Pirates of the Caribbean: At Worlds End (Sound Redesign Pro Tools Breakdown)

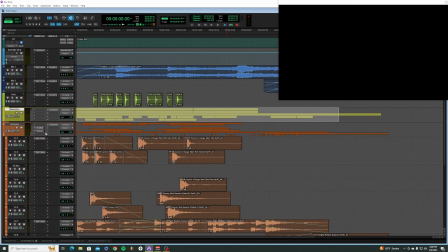So that being said, now we are going on to the cannons. I'll start one by one here.
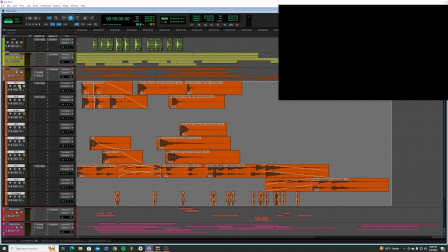So we got
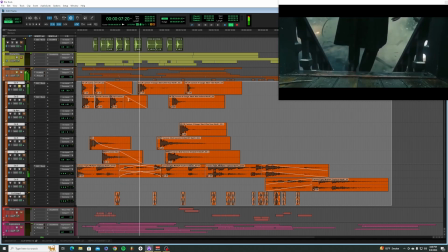these guys all on the right side. And now some panning moving.
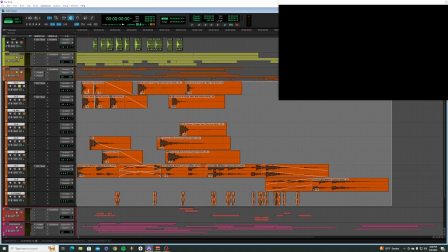And on the left side. So I typically just start by populating where I see shots happening.
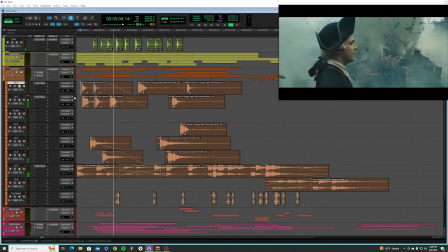I had little markers for these cannon shots over here. That's what I was trying to do there with the right side panning.
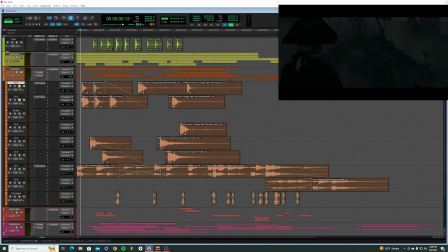And I think these are emphasized by the next track here. A couple more.
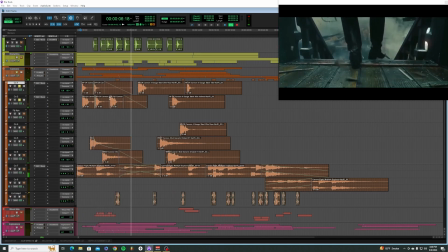You can see multiple blasts over there, so I was just trying to get as many as I could and get a lot of variations from these
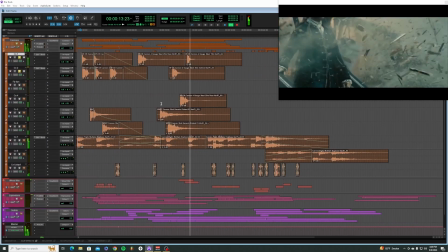cannon tracks that I found. Now we got some left side over here.
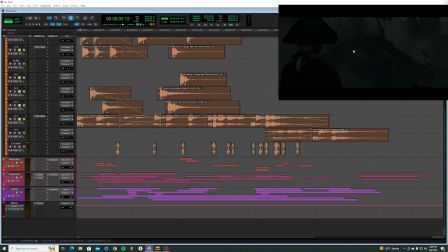And so these cannons, they didn't really have too much to do with the explosions going on here. They're happening off screen. So these were all very much panned hard left, hard right most of the time.
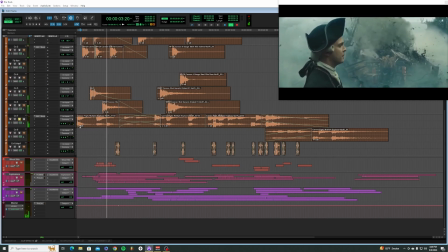This track here is kind of just like it's almost a background. It's more of a full-on war stereo track going on here,
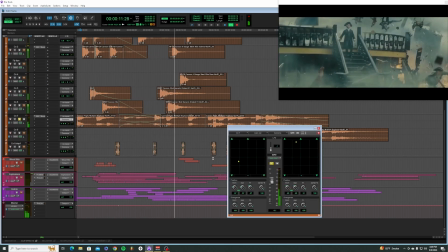and I'm just going a little bit crazy with the panning to show just how cannons are firing off in all different directions here, basically.
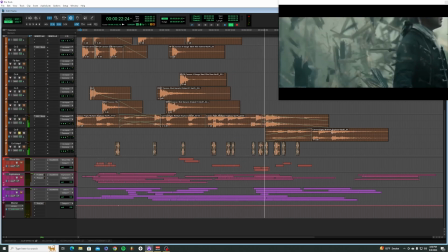And then it goes down into this last part here.
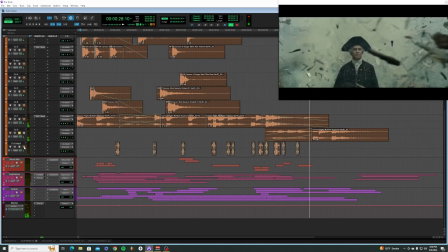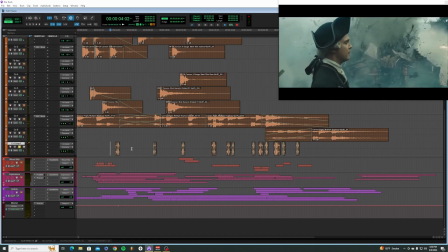And then here I have these fun little flybys, these little whiz-bys, basically.
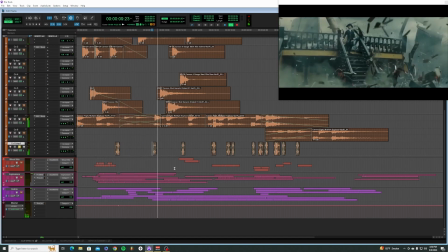These guys are just there to try to articulate cannons actually flying close to the camera or close by, and I tried to put them right before some heavy impacts, so you kind of got the idea that, like, that one right here, for instance, was that cannon that shot across, and this next one right there.
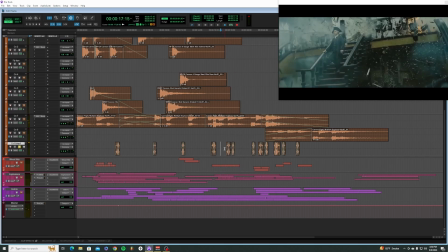Now, if I was working in a 5:1 setting, I would definitely do some more creative panning with these, have these whooshes come from far back right and then fly around and go up towards the front left to really sell that cannon flying through.
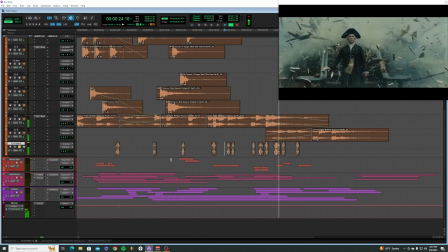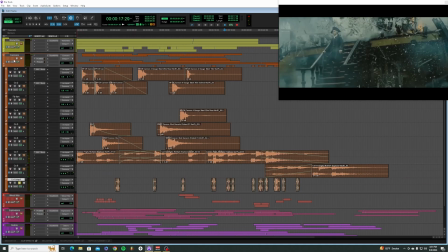Alright, so all of that together sounds like this.
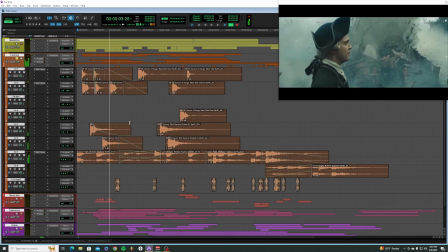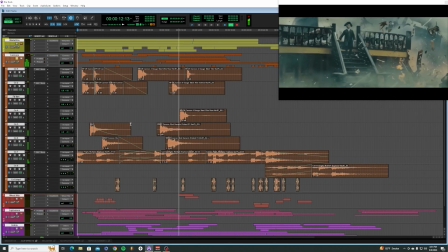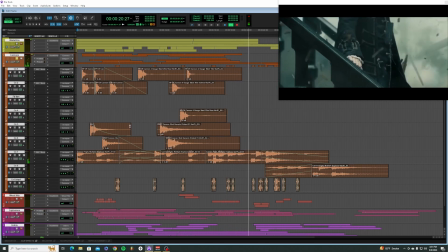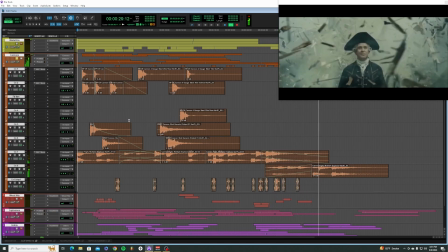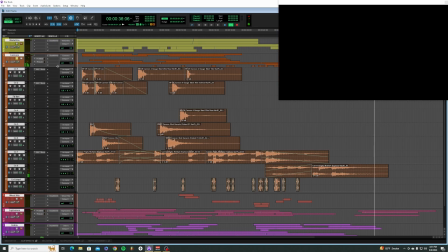Alright, and last thing I'll touch on here with the cannons is that these are all pretty intense, loud sounds.
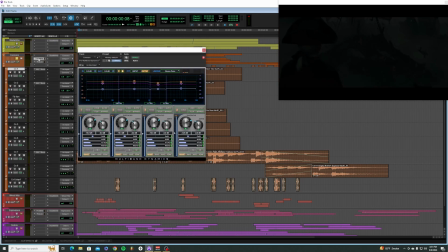So I have on the 5:1 routing folder here a multi-band compressor
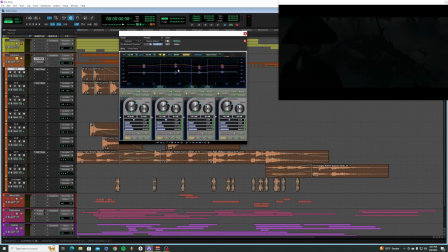that is kind of pushing down a little bit of the bass and bringing up a little bit of the mid bass, bringing down a little bit of the mid highs and bringing up the highs just slightly.
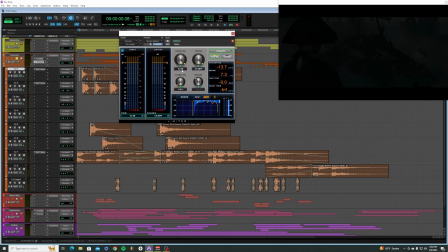And the pro limiter is just set to 0-0 to make sure nothing is blasting through the roof.
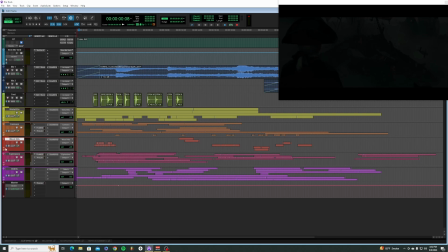Alright, on to the wood hits now.
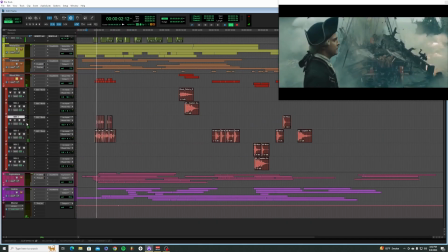This is just a layer of textures from the explosions right in the beginning there. Just wanted to get a good feeling of a lot of debris kind of coming up here.
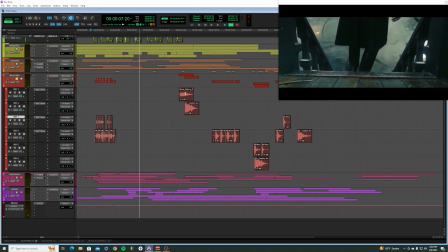This is one of those things where you could have gone further with it, but there's so much going on there too, and I've been just cranking through these videos.
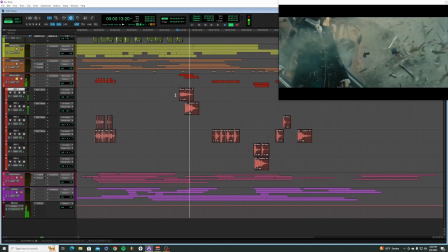There was a pretty good wood destruction there.
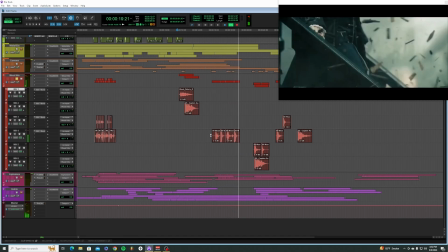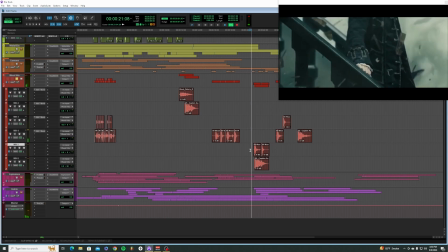Really emphasized wood destruction here on this first guy.